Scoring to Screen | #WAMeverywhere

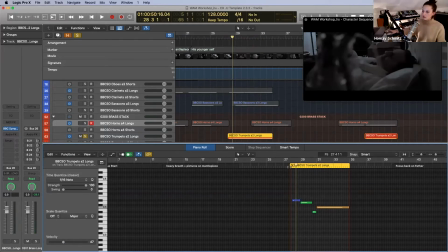So there's definitely something I wanted to kind of push a little bit more with the brass section. And then one by one, I'm just adding more parts. So here I've got the tenor trombone.
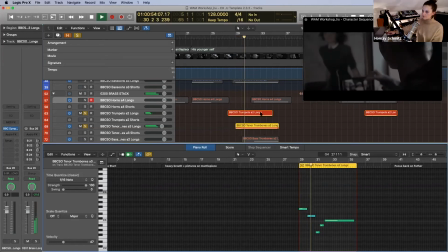Trying to build in this more heroic theme.
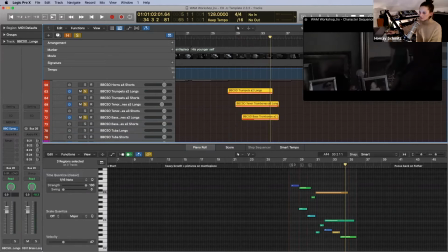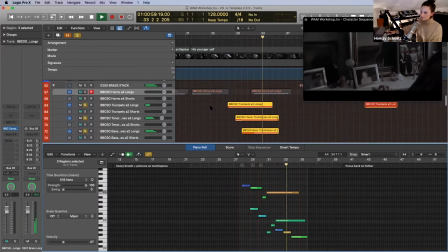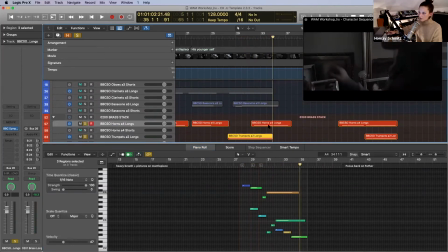Some horns that are coming in here as well.
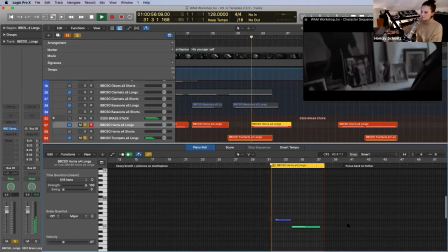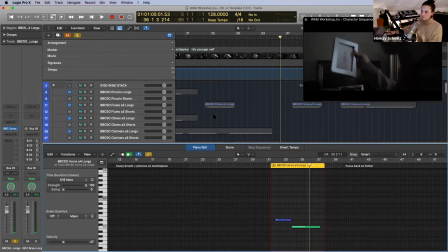And then also just keeping it kind of cohesive with the woodwinds as well.
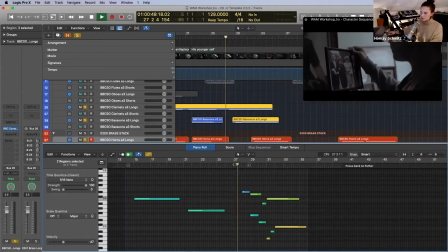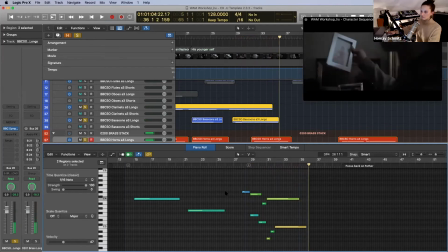And again, as we're talking about sort of all these different textures, especially from the orchestra, I just wanted to also tie in the strings in here.
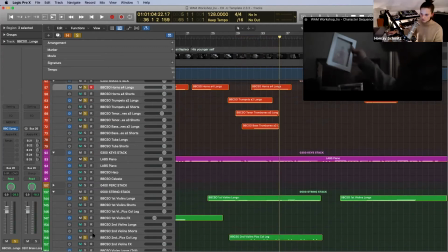I've got some pizzicatos and then also these longs over here.
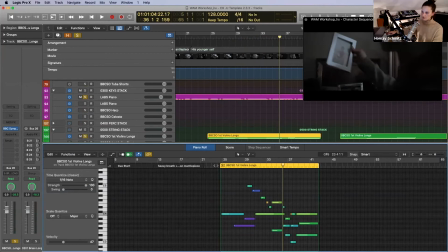Handsome guy.
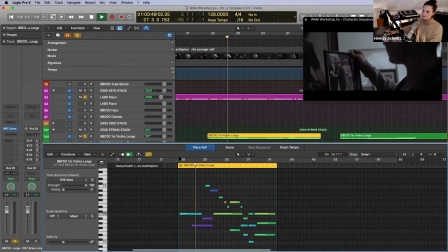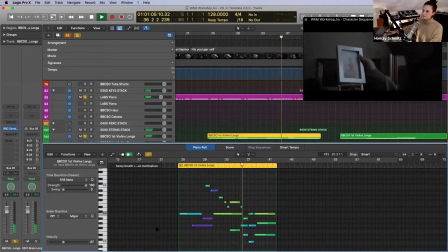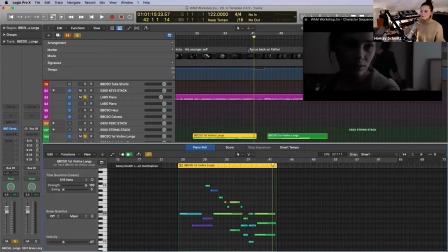Coming back quickly to these markers again, they kind of gave me a heads up to how long I'm keeping sort of these instruments in, and how long I keep the sections where I finish the section.
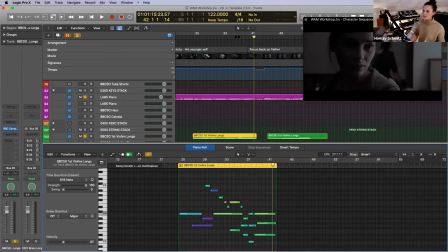So I'm making sure that at this point I'm slowly coming back out again, because for me there was a little bit of a pause there because she shifts her focus at this point again.
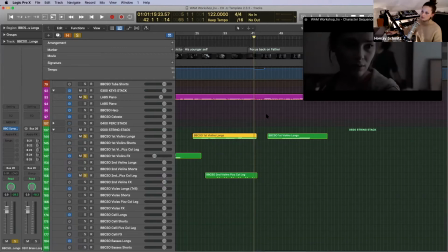So as you can hear, I'm just going to play this back one more time, where everything is just coming back down.
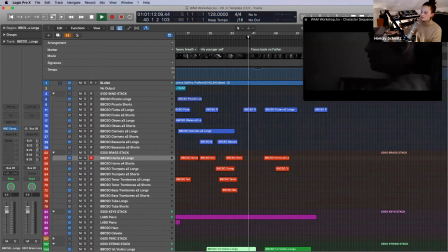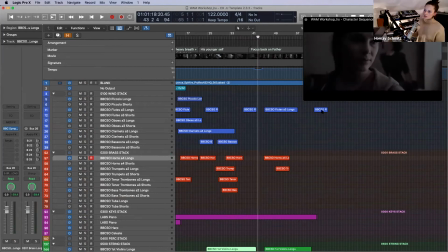Which kind of finishes the first half that I've broken it up into. So here is definitely a point where everything is coming out and there's a bit of a pause and a shifts focus on back onto him.
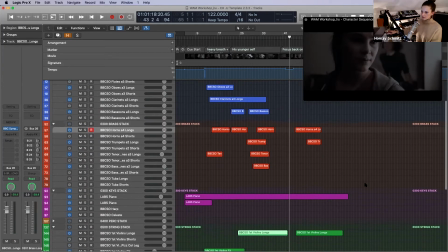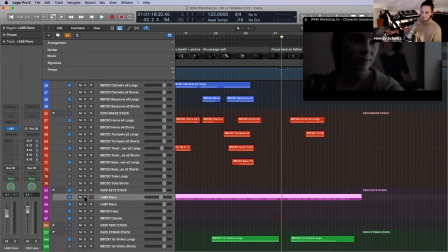At which point I am using the piano again to build up on that scene.